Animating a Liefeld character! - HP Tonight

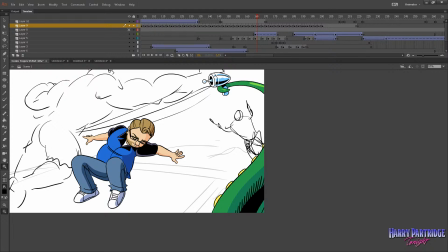We've got the Junji Ito style schoolgirl, and I also think that now with Chris's direction, we'll probably make this more of a Dragon Ball Z type character, or maybe even I was thinking like All Might from My Hero Academia, just because that's, you know, still a big, muscly, strong character, but it ties,
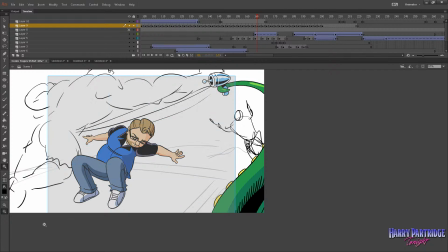again, directly back to the channel because Chris has actually talked about My Hero Academia on the show.
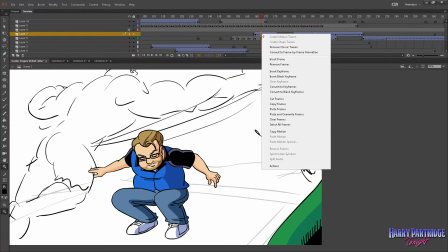So yeah, this character in the background, it's going to basically be this kind of thing where he really quickly,
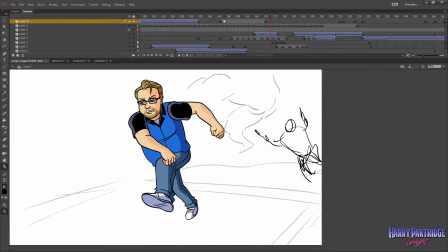as all hell's breaking loose, he just dives in,
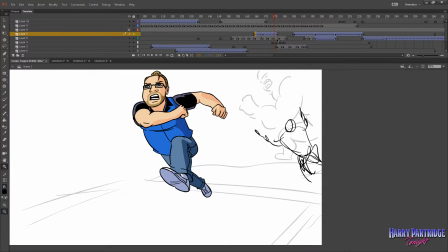boom, and then as the camera sort of continues to move,
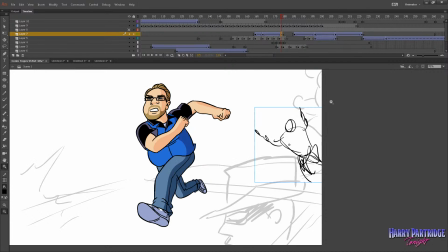see, there's so many layers, the background isn't actually moving anymore, but I was thinking this kind of thing would work.
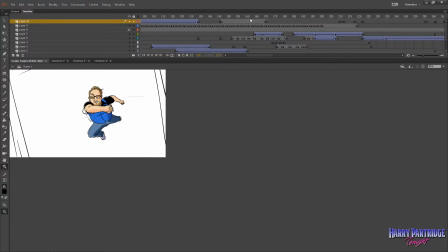I don't know.
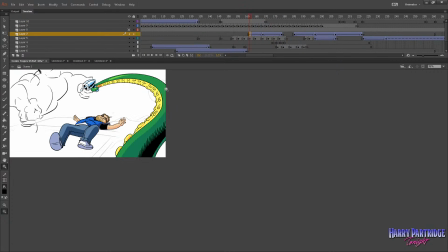Making sound effects here to try to
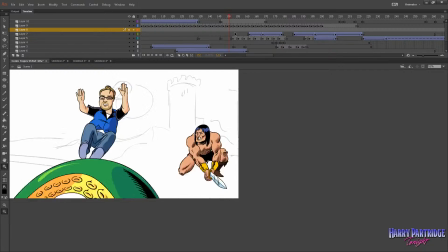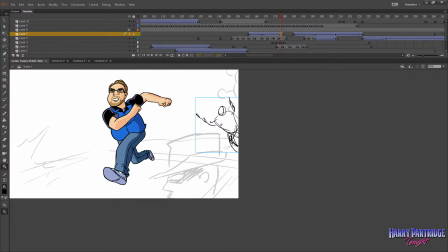You know, I'll figure out the motion later on. I think the important part today is that we draw the character and get that to look good. So, like I said, we want a diving character, and I'm going to draw it sort of, I think probably full body,
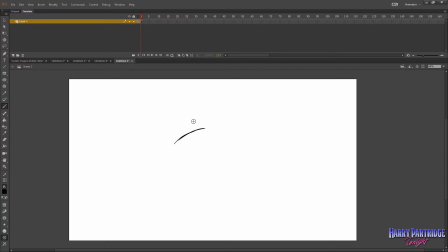just so I have that freedom of, if I want him to fly in and you see the whole character on screen, I think that would make sense. So Rob Liefeld has this thing about shoulder pads, making those really big. So I think that would kind of make sense to give the character these big shoulder pads.
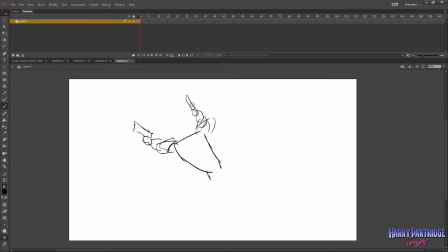And like I said, we want the dual wield pistols, so he's going to have two guns firing at the same time. And then I'm thinking just the legs, just this kind of thing, like he's sort of diving to the side but also diving forward.
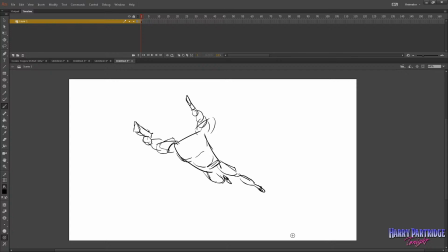And we are going to be showing the feet. Rob Liefeld is usually criticized for hiding characters' feet.
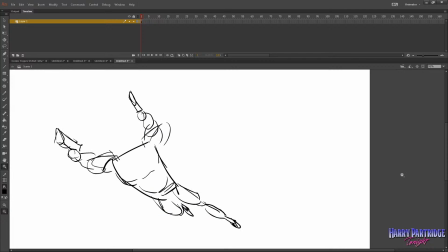Maybe there's a reason for that. Maybe he doesn't like drawing them or isn't good at drawing them. He certainly can draw feet or feet-like things. They tend to do this thing where they sort of taper at the heels and turn into like little diamonds.
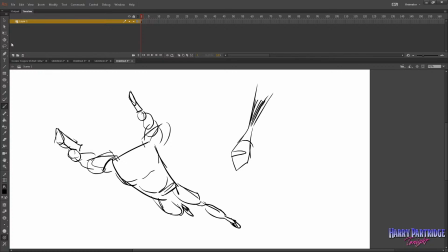But that's good enough for me. I'm not particularly interested in superheroes' feet, so I'm okay with them being stylized like that. But you can see when he's drawn Beast in the X-Men and characters that have big, sort of naked, anatomical-looking feet, you can see that he can draw feet okay.
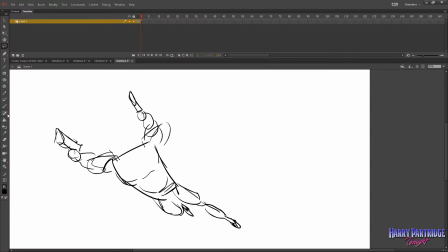So we'll include feet just because we have to go full body and the character isn't stood. If he was standing, you know, and firing, I would probably do something where I have a rock or some smoke obscuring his feet just for the joke to hopefully land.
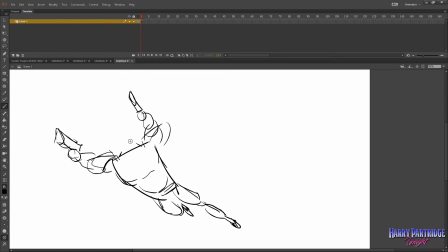But we're gonna have the feet in our shot, and then have the character sort of diving and screaming. I'm thinking in terms of the character design, we probably want something that's a little inspired maybe by the character Chapel from Youngblood or the character Shaft from Youngblood.
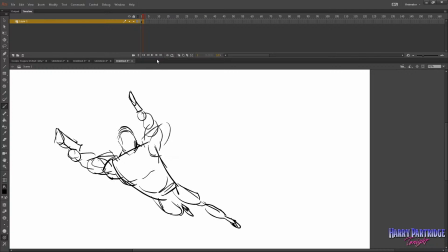Liefeld has this weird thing of naming characters with names that are already taken from other things. Like in Youngblood, there's the leader, Shaft, who, of course, when I hear Shaft and I think of superheroes and sort of action characters, I'm thinking of the movie Shaft.
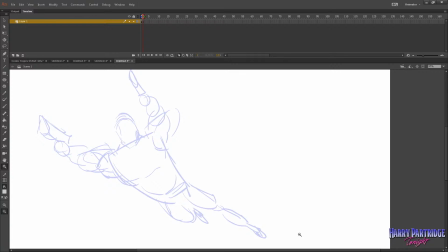You know, I can't remember the dude's name, but they did the Samuel L. Jackson remake, which I actually liked a lot as a kid. I think of Shaft. There's a character called Die Hard who's a robot in the team, and I think of obviously the movie Die Hard.
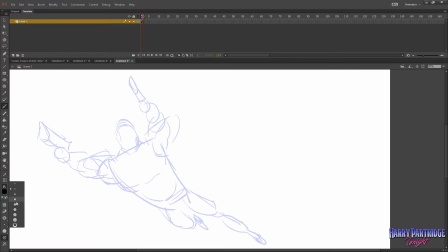There is a character originally called Bedrock, whose catchphrase was Yabba Dabba Doom. Clearly an intended reference to the town of Bedrock, the Flintstones, you know, Fred's catchphrase of Yabba Dabba Doo.
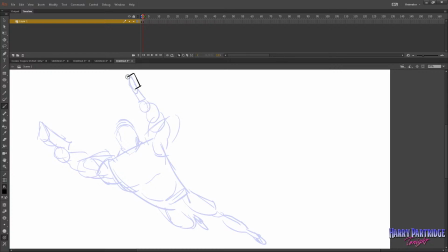But that was actually, I think they were sued, and so the character's name was changed to Bad Rock, which is honestly a much better name for, like, he's like a big, strong rock character. And there's just lots of weird cases of that with Liefeld characters.
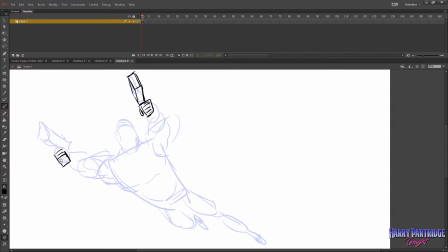So I guess our character would be named something like Stark or something that you hear and you go, wait, he's a comic character called Stark? You mean like Tony Stark? No, this is different. It would have to be a name that was already taken.
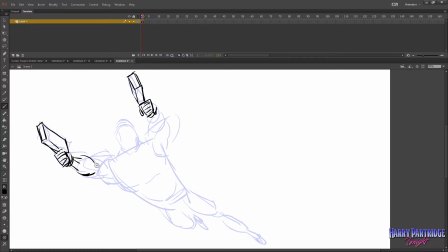All right, so Liefeld drew these really muscly, buff characters, so I think that something like that would make sense. And I guess then arms are going to be naked. But we want these shoulder pads.
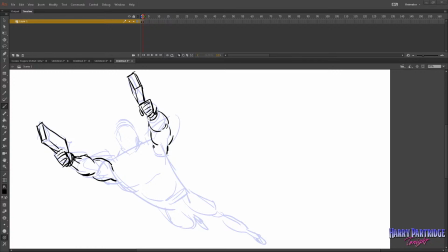Let's look at some darn reference, okay? Liefeld, X-Men maybe, or X-Force. Let's look at his X-Force stuff. Most famously known as being the creator of Deadpool.
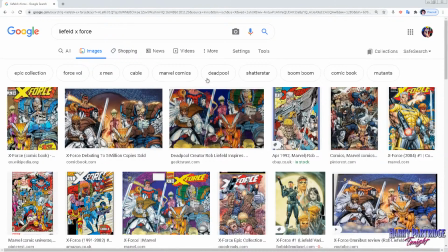Some people dispute if the Deadpool he created is really the same
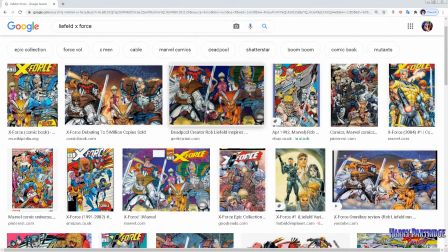Deadpool that took off and became world famous, but he was certainly the person that came up with the name and the look of Deadpool.
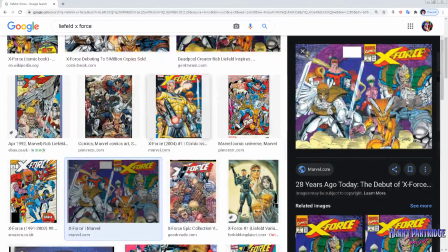Although Wade Wilson and Slade Wilson are very similar names. So yeah, I'm thinking of sort of referencing these guys a little bit,
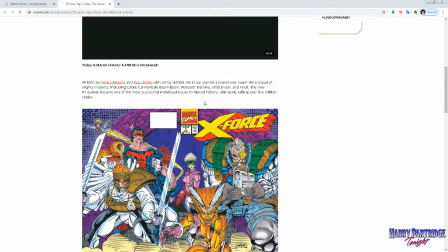and oh boy, there we go. Yes, definitely, like the big shoulder pads with the pouches,
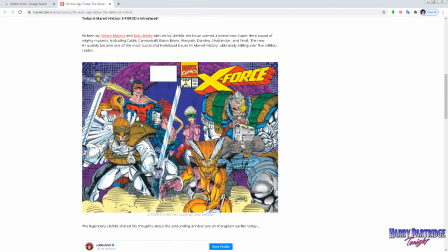and the headgear that's being worn by Shatterstar there in X-Force. I think there's a lot of stuff there I can take from these guys, and basically I'm going to put this up on my other monitor and kind of pull bits and pieces of their costumes apart.
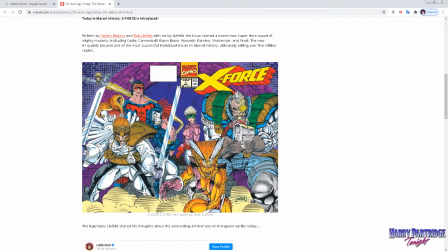Probably take Cable's whatever they are, knee pads, I guess, his big knee pads there.
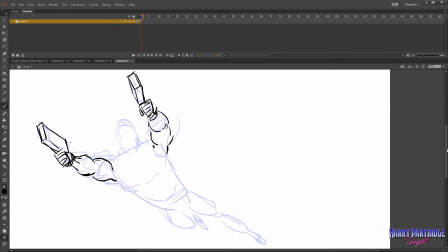I think that'll work nicely. And I'm going to try to keep up in the chat, guys, and if anybody has any ideas for Liefeldian elements I could incorporate, I will do my best to try and include them.
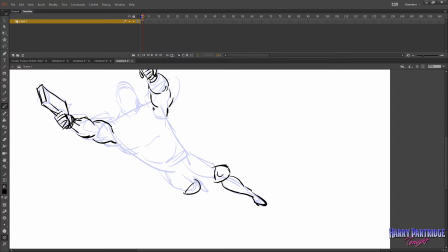But it's going to be a job using my reference and also keeping up with the chat at the same time and all of that stuff. So, okay.
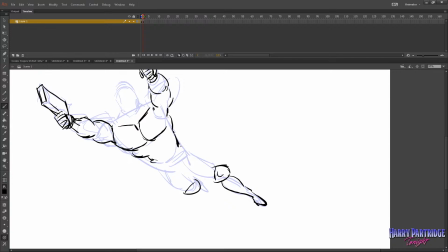The big chest. Now, the thing I don't have to worry about too much is drawing, because kind of notoriously Liefeld's art is sometimes a little questionable, and I think it's okay if my art is a little questionable, but it has to be questionable in the right way.
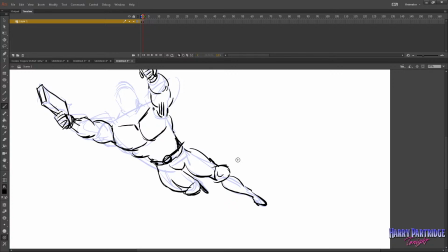Something like that. And of course he's going to be screaming. You know he's going to be screaming. And he's going to have that headgear on that we looked at earlier.
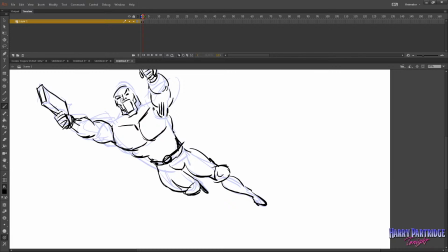Now, I want to make the character kind of detailed, because that's, of course, part of his work, is that he's drawn plenty of characters with like lots of sort of details and costume elements,
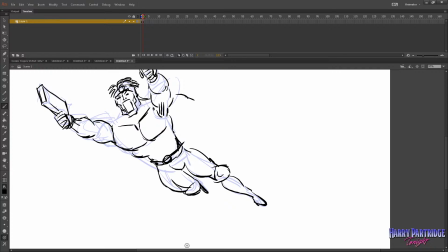and then there's tons of etching and details in the rendering. But I also want to make it animatable, and even though we're not really going to do much in terms of animation on this character, I want to make it at least fit with the rest of the characters that have got that kind of look. We don't want to just stick loads of detail on this character and sort of draw the eye in too much.
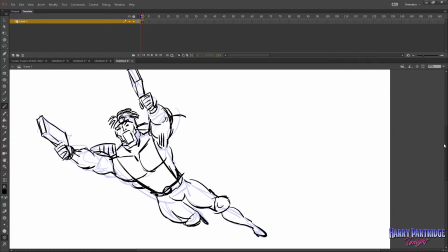We want the rest of the scene to sort of work together. So I think that's something like that.
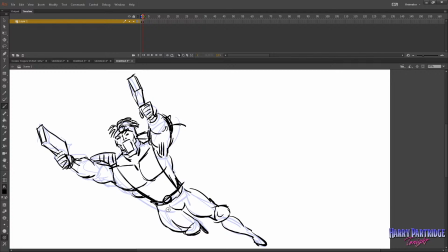It's going to be okay. What could I do which would make it better? Maybe the shoulder pads need to be a bit more visible. He usually gave characters some sort of katana or sword and just stuck it over their back.
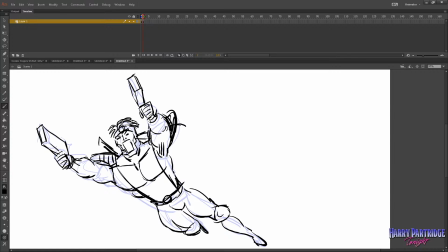I mean, I could do that. I don't know if I want to do that. Maybe just leave it in there for now. I mean, Deadpool always used katanas, and I think he gave the X-Force and stuff katanas over time. Let me see if I get any suggestions for what I could do that would make this better.